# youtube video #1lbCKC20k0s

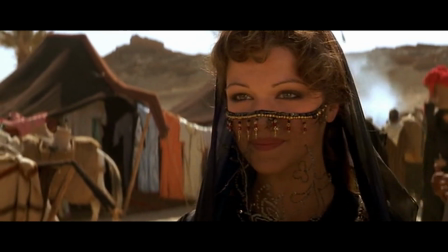27:32 And if you're not a filmmaker these may seem insignificant but this movie made those small changes that
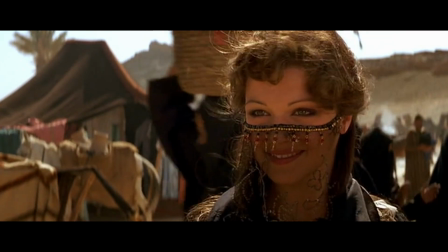27:37 have a huge impact on how the audience perceives these characters and why we love them. So it's nice to see that there's a sense of freedom and a willingness to deviate from the script to make things more impactful, and that has happened so much in the process of making Ithaca. Now as much as I enjoy the movie, there are some faults. With so much information to get across to the audience and with the intense pace that the film moves at, there are some details that didn't make it from script to screen that would have helped our understanding of what was going on or helped us appreciate certain beats.
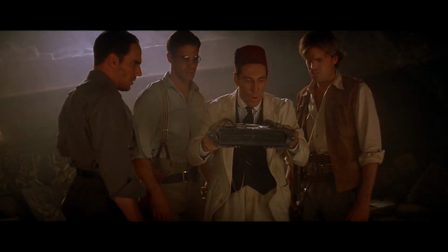28:16 There are a lot of objects, rules, and important details in the movie and and it's difficult to keep track of the significance of everything.
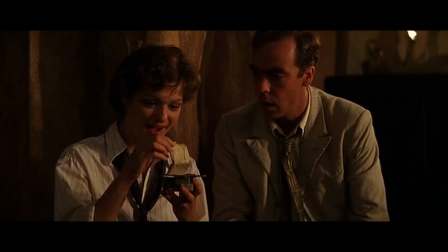28:24 We have the key, which inside has the map.
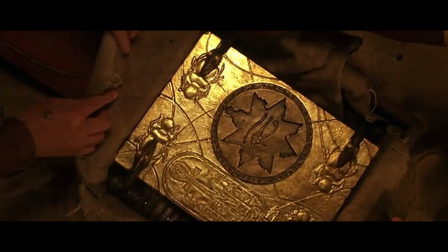28:27 We have the Book of the Dead and the Book of the Living, which are opposite to each other, and those are buried at the feet of two different gods. In the original script, we also have the first mummification of Anak-sunamun,
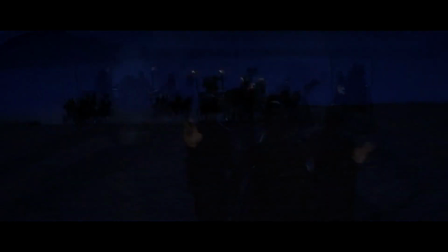28:37 and him describing that a human sacrifice is not needed to bring her back to life because her organs are still fresh,
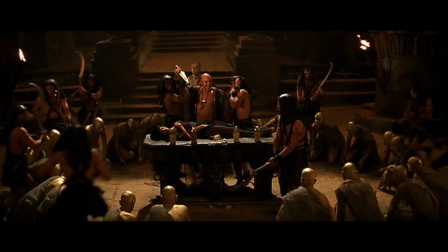28:44 so it feels confusing as to why he's raising the knife, we don't quite know what he's doing,
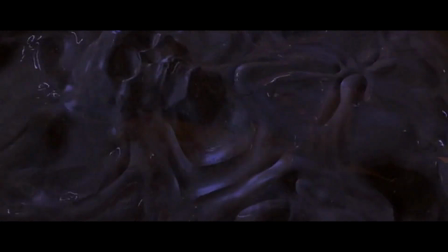28:49 or that Anaxunamun's body was reburied, I guess, at Hamanaptra, and I don't know how they found that body.
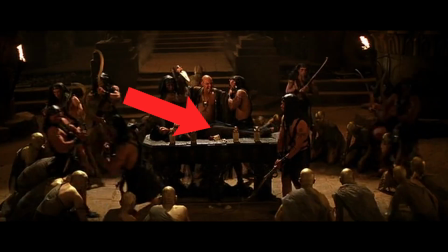28:56 We also miss that one of the canopic jars is shattered because the head Mamiya shatters it when they capture Imhotep,
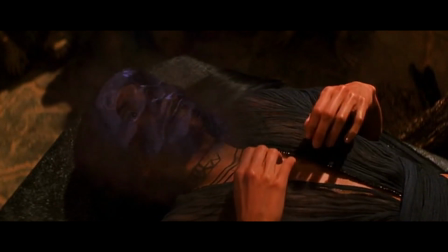29:03 and inside the jar is Anaxunamun's beating heart.
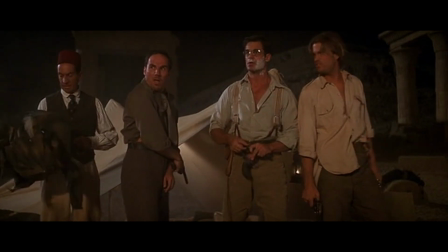29:06 It's also written in the script that Daniels gets shot in the arm, but we miss that beat, and we just see him grabbing his arm and hiding his shoulder in his sling.
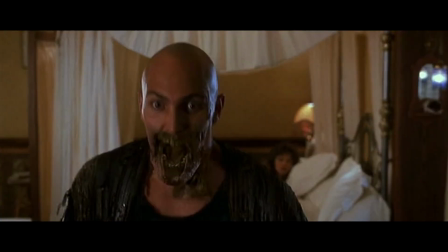29:14 And so many of us have thought that Rick should have stormed Hamanaptra with a cat in his backpack,
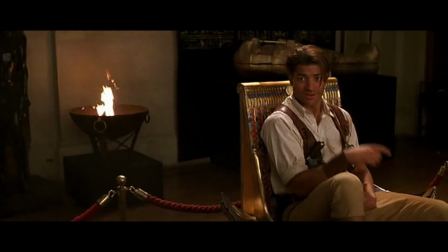29:19 and we've all thought this because we missed a quick statement that is mentioned only once.
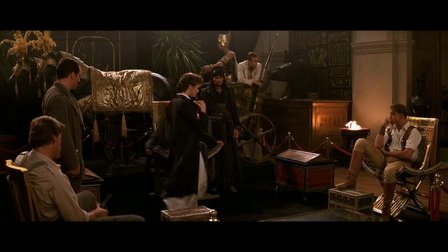29:24 Cats have no effect on the mummy once he's fully regenerated.
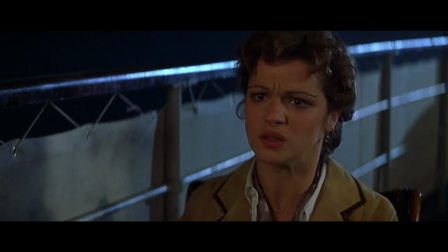29:32 That's an important note that happened so fast, and there's a wonderful beat in the script that I love that describes the first time Rick has shown genuine
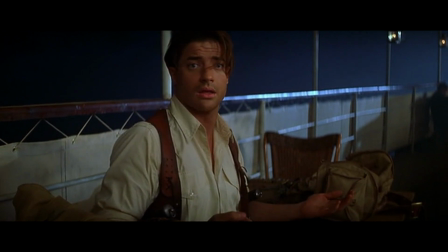29:40 concern for Evie and the excitement that she has for being so physically close to him.
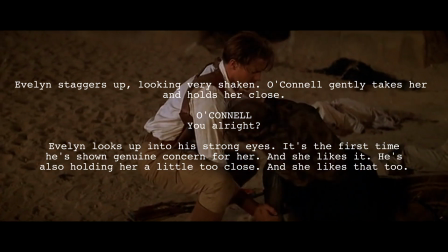29:46 It's a lovely, intimate moment in the script, and it's a great moment for Evie.
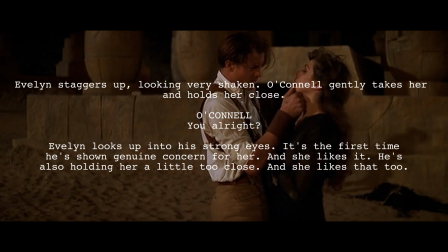29:51 Rachel Weisz does play this beat, however I felt that the excitement of this moment and the intimacy that Evie feels is
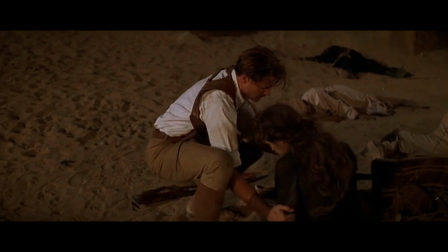30:00 lost with it being a wide shot into a medium as opposed to a couple of close-ups that could have really sold this moment.
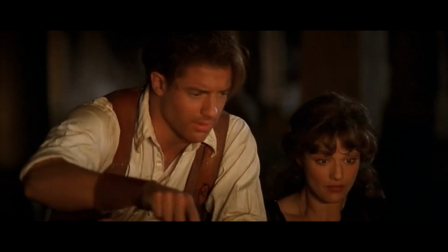30:06 And who knows why that moment wasn't shot. scheduling for a movie is
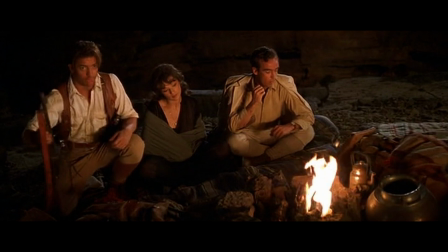30:11 extremely challenging especially if you're dealing with a night shoot and daylight
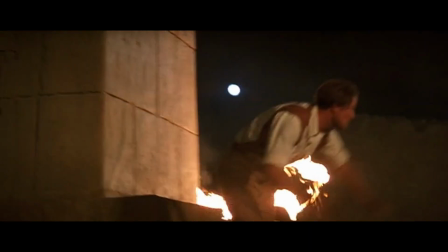30:15 becomes a concern or perhaps after that action sequence with a lot of quick edits
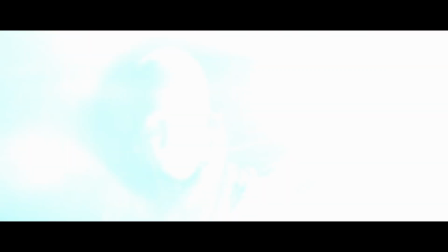30:20 they wanted to slow things down with a longer shot or perhaps they wanted to
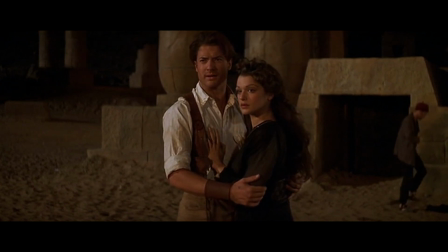30:25 keep that Casablanca romantic epic pose that those two were striking it's really a joy to visit this movie over and over. The movie doesn't get old, and what a testament to a movie to be able to do that. And it's for that reason that it's worth viewing this movie from as many different angles as possible and mining it for whatever possible inspiration or knowledge that's in there. So I'm super excited to implement several of these things into Ithaca. If you enjoyed this, please like and subscribe and leave a comment about your thoughts on the movie. And check out first season of Ithaca the miniseries if you haven't already and please share it. Word of mouth has been at the heart of this series and we're so grateful for everyone who has who's enjoyed it and shared it and supported us and want to see more. We will be releasing the proof of concept of the prequel season in just a few weeks. Stay tuned, we'll see you in the arena.